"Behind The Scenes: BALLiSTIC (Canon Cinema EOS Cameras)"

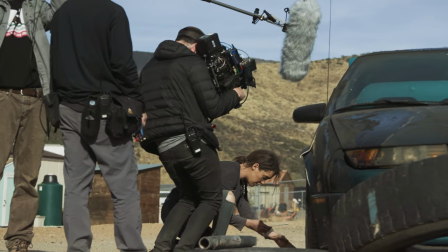A huge help in us pulling all of this off was using available light. I wrote it all to happen during the day, knowing we could just use the sun and move.
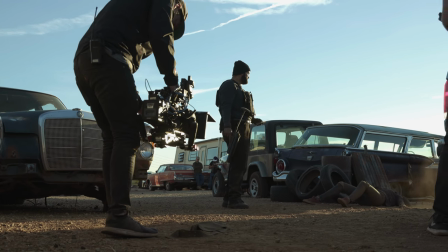And of course, being in the harsh sun meant using tons of ND, which luckily the C200 has built-in NDs that work beautifully. So we were able to just use those all day without the need for renting extra filters or moving them from camera to camera.
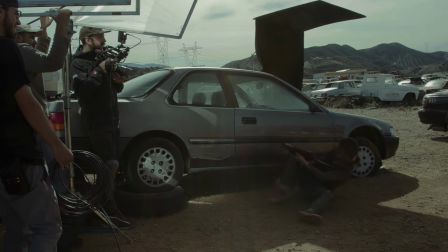Then it was just a matter of my DP, Chase Smith, modifying that sunlight when needed, like with some negative fill, diffusion, or a bounce.
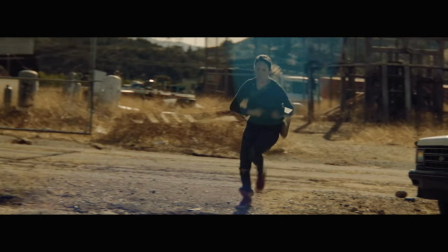And, of course, we knew we had some room to adjust in post with some nice highlight protection in the C-200.
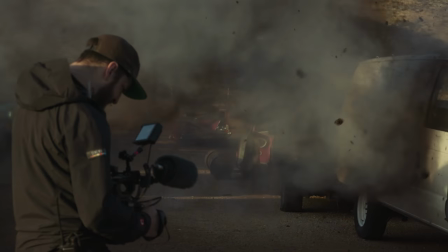But for our first three days in LA, we had a big crew and lots of stunts to handle. Then, on our fourth day, we had a splinter crew and my lead actress Hannah Ward.
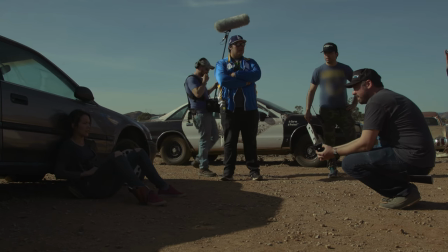We saved this day for a lot of the smaller, more intimate performance moments and her final confrontation with our lead baddie played by Omid Zader.
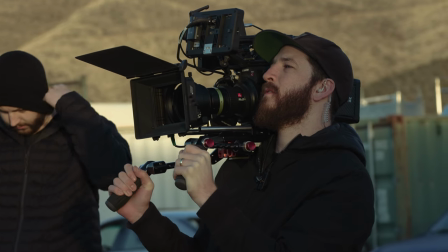Which is a great example of how the C-200 can strip down from kitted out with a full crew to a lot more run and gun. But after we wrapped in LA, we still weren't done. We had three more days of production to go on in Texas.
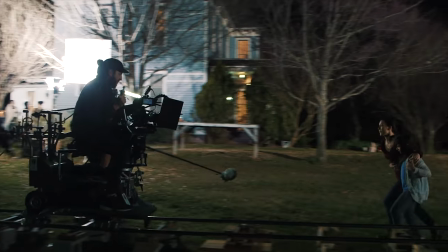Which was the complete opposite of the LA shoot in every way. We shot at night, it was all slower paced performance work, and with a much smaller crew.
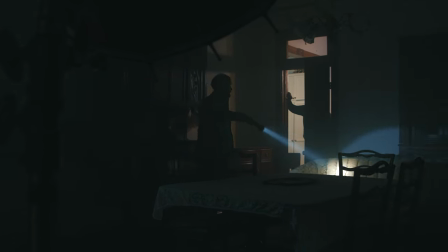So Chase lit it dark with a slightly greenish feel because we didn't want this world to feel inviting at all.
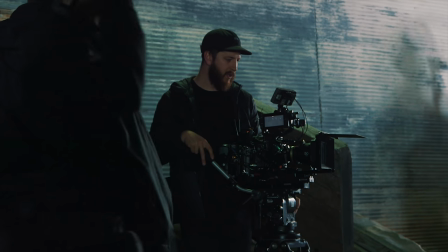And shooting dark is always a bit nerve-wracking. Every camera handles it differently, and some better than others, but the C200 really delivered for us there too.
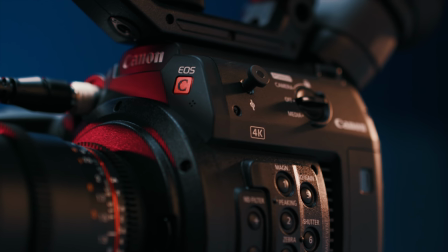Inside the body, you have a super 35mm 4K sensor and the dual-digit DV6 processor, which which stacks up to give us high sensitivity and low noise.
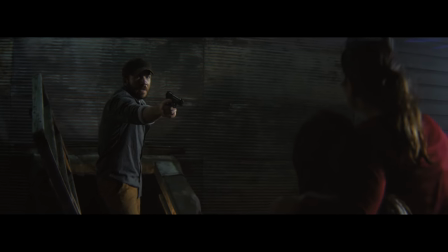Which was even more important for our outside shots.
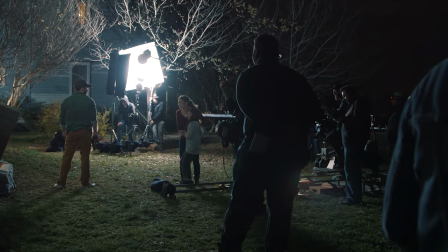Again, we're on a short schedule and limited budget, so Chase didn't have all the lights that we wish we could have to set up outside, so he threw up everything we had and we had to roll.
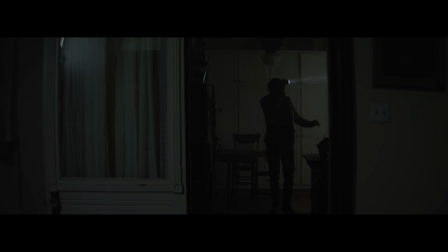Inside we used haze for atmosphere and to diffuse the shadows, but outside there was none of that. We really had to just trust the camera here, and it turned out great in the end.
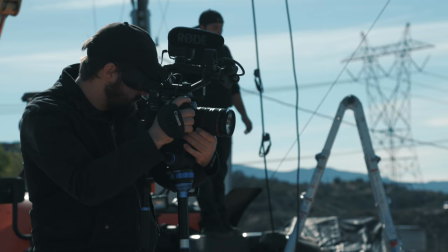And the film wasn't the only thing we were shooting with the C200. We had two additional C200s on hand for our BTS.
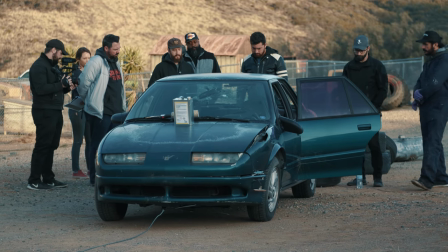But unlike the production cameras, we didn't shoot RAW, since we knew there would be thousands of clips making up hours and hours of footage from 7 days of production, so instead we opted for UHD 4K MP4.
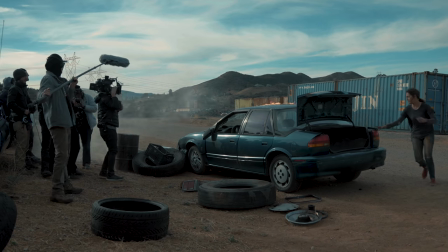And it's solid quality, the footage looks great, and there's a surprising amount of range there, so in post we could pull the highlights back a bit if it was ever a touch overexposed in the day.
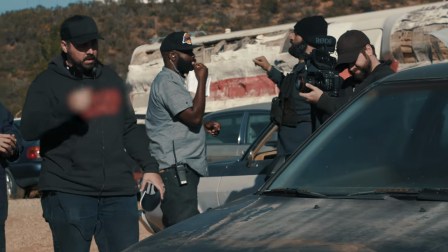Of course the touch screen was incredibly helpful for my team, allowing them to move fast and be more fluid with the production, and they coupled that with some Canon EF still lenses like the L-series zooms,
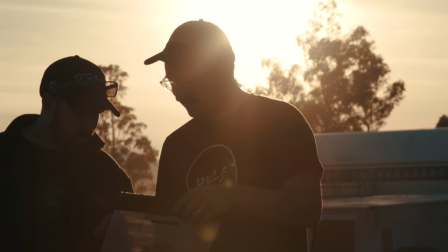allowing them to stay versatile without sacrificing quality. But after seven days of production, across two states, we were finished, with a hard drive full of footage in hand, so my editor Lucas Harger and I got right to work.
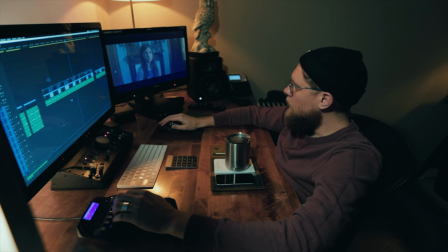In the edit, although Adobe Premiere can edit the raw files natively now, we decided to proxy everything to give us the lightest workflow possible.
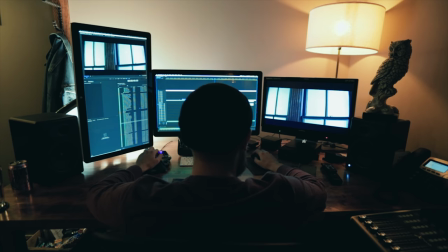Then once we had the locked edit, we could flip back to our higher quality footage and send out to VFX and color. And it was amazing to find out how much information we had in those files. The MP4s had nice room to adjust the exposure back down, and that was even more true for all of our RAW files. We had six stops of highlight protection above middle gray when at ISO 800.
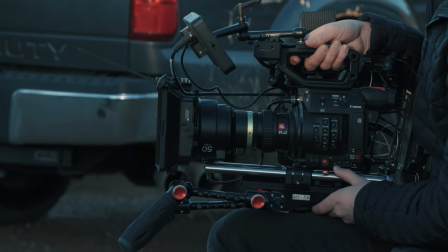Overall, what you have here is a sub $10,000 camera that can go toe-to-toe with some of the best, most expensive out there quality-wise, and even more importantly, its reliability.
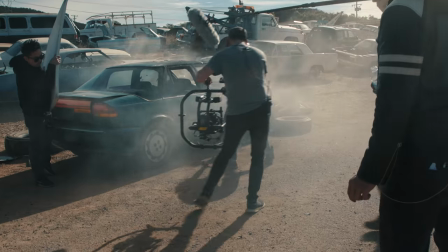We didn't have time for gear to break on us, and no matter what we threw at this thing, crazy heat, cold, tons of dirt, and sand over seven days, it never gave us a single issue.
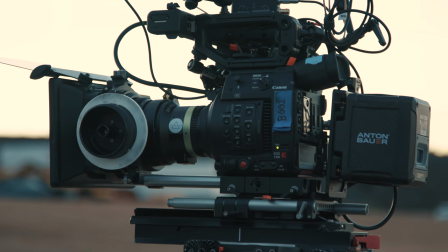And just like I'm always saying on my show Film Riot, what I care most about with gear is that it's something that gets out of your way and just lets you focus in on your story and the C200 is a camera that does exactly that.